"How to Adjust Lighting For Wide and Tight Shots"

All right, so we know that lighting your shots is extremely important. But one thing I've been holding out on you and something we don't talk on too much is changing from multiple shots all within the same scene and then raising the question of, do we adjust the lighting accordingly for each and every individual shot? Well, my name is Brady and you came just in time to sit down, subscribe, and learn cool things about cool stuff. A better way to put that would probably be, we're learning how to adjust our lighting from multiple shots that are all within the same scene in order to get great, beautiful lighting on all of your shots in the scene, all while maintaining great consistency. And we're doing this with just two lights and keeping pretty minimal and low budget. I get asked this all the time. How do I light for a wide shot when I also have a tight shot in the same scene? Do I light for the wide, and then when I move in for the tight, keep the lighting as it is to keep perfect consistency? And all of these are great questions and great points and fun topics to touch on, so I knew that this video would be a really fun one for you.
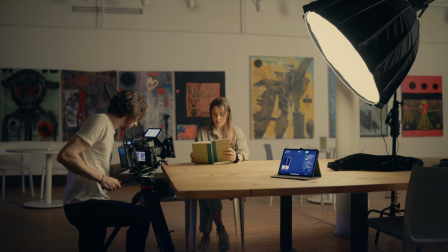In this example I found a large room to shoot in that looked phenomenal and gave us the ability to not only shoot a tight shot but also shoot a wide shot as well.
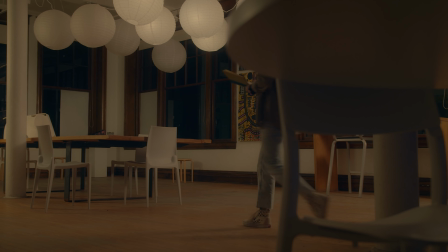So I started with this establishing shot of Sarah coming in walking through the frame taking her seat and reading her book and then
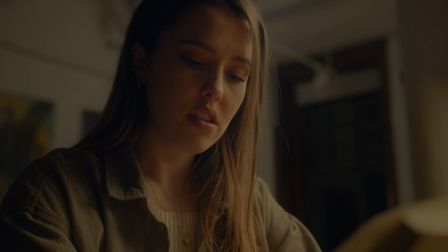from there I moved into a tight showing her facial expression as well as a tight over the shoulder of the book that she was reading. So we've got three different shots here all with three slightly different lighting setups and a lot to cover so let's go ahead and dive into the establishing shot lighting.
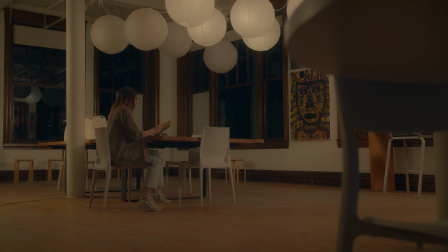It's obvious that with a wide shot, especially on a low budget, we're not left with a lot of options as to where we're going to place our lights. And oftentimes you'll get a stand in the way or cords or the lights in general will be in the way. And it's very difficult to get full control over your scenes lighting. So let's talk about the first light that I added here to start to get control of our lighting, which was an aperture 300X.
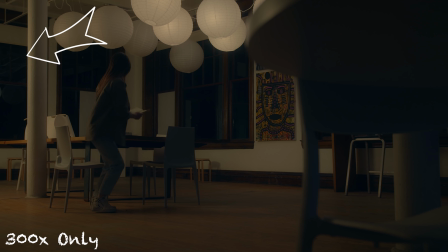And I had that off camera left, just out of frame really just out of frame as close as I could get it to the scene and I had that boosted
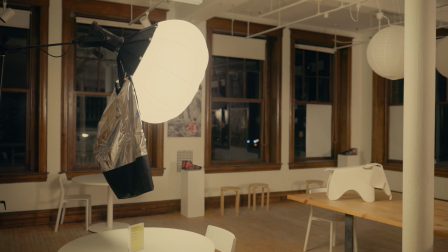up high and then I also added on a lantern attachment and lanterns do a great job of evenly spreading light throughout the entire
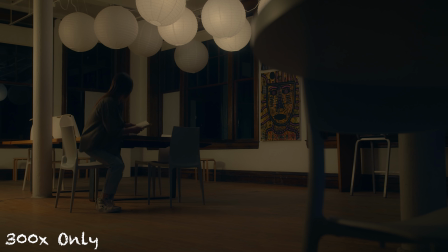room that you're in and we wanted to go for an ambient look and my motivation for this lighting was the china balls that you see overhead obviously those aren't bright enough and soft enough which is why we brought in lighting but china balls are very soft ambient they're gonna spread light everywhere and also these particular ones were very warm like about 2700 Kelvin I would say so I set the 300x to the same 2700 Kelvin
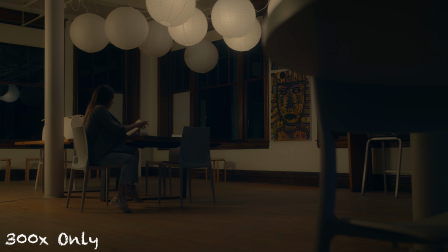color temperature so with the 300x and lantern in place it does still look a little bit sourcey from the left side of the frame it looks like there's some kind of light source punching in and remember the China balls are our motivation so we want there to be a smooth soft ambience throughout the room so I wanted to bring in one more
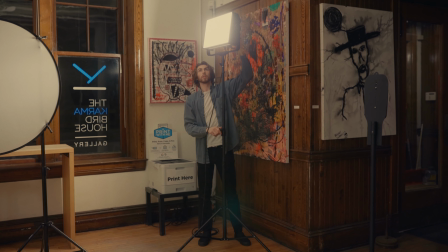light source which was Aperture's Nova P300C and I had this light camera right just out of frame and I matched
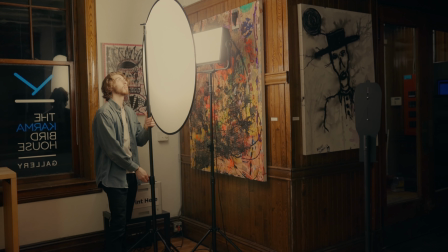up to the same 2700 Kelvin color temperature and boosted that up a good amount and blasted that through a 5-in-1 diffuser disc.
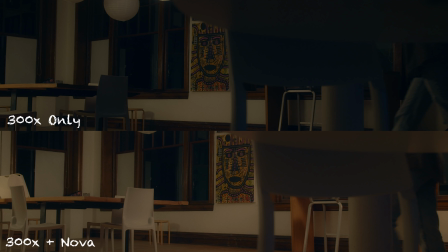So just to soften it up a little bit more the goal of this light was to just bring up that room
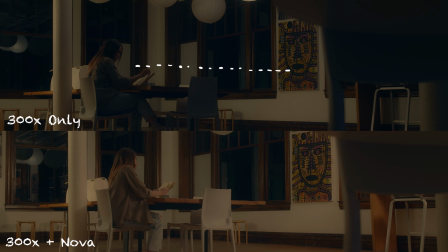tone a little bit going into that back right wall into the corner and even everything out. So with just these two lights in place everything looks pretty darn good all things considered with the minimal lighting and grip.
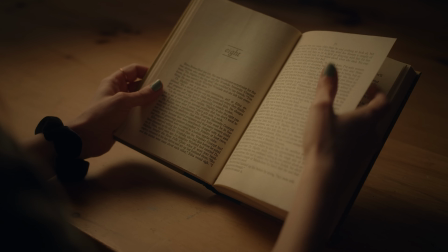But the problem really shows when we want to move into some of these tight shots and let's look at these two shots as if we didn't move the lighting whatsoever and we left it exactly as is.
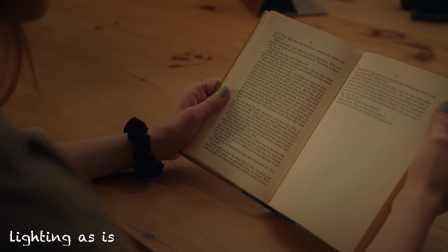Everything looks very very flat and you lose a lot of contrast, a lot of shadow, a lot of depth and you can actually see in the shot of Sarah the light in the background.
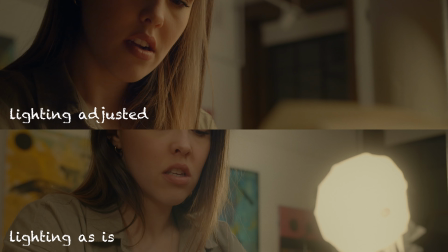So yes I do move my lights accordingly for each and every shot but I do so in a way that's gonna keep consistency in a sense of your light quality, meaning hard or soft, your color temperature, your lighting direction.
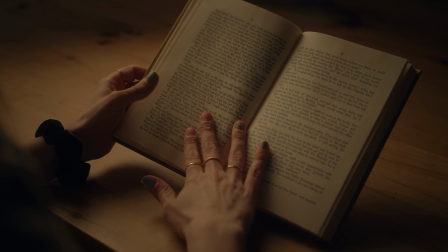So all these little adjustments, your viewer's not gonna know, but they're gonna make such a huge difference in your final product.
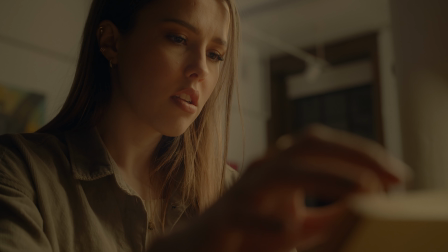So the first type, the shot of Sarah's face, I took that 300X that was in the background and I swapped out the lantern attachment for a parabolic softbox.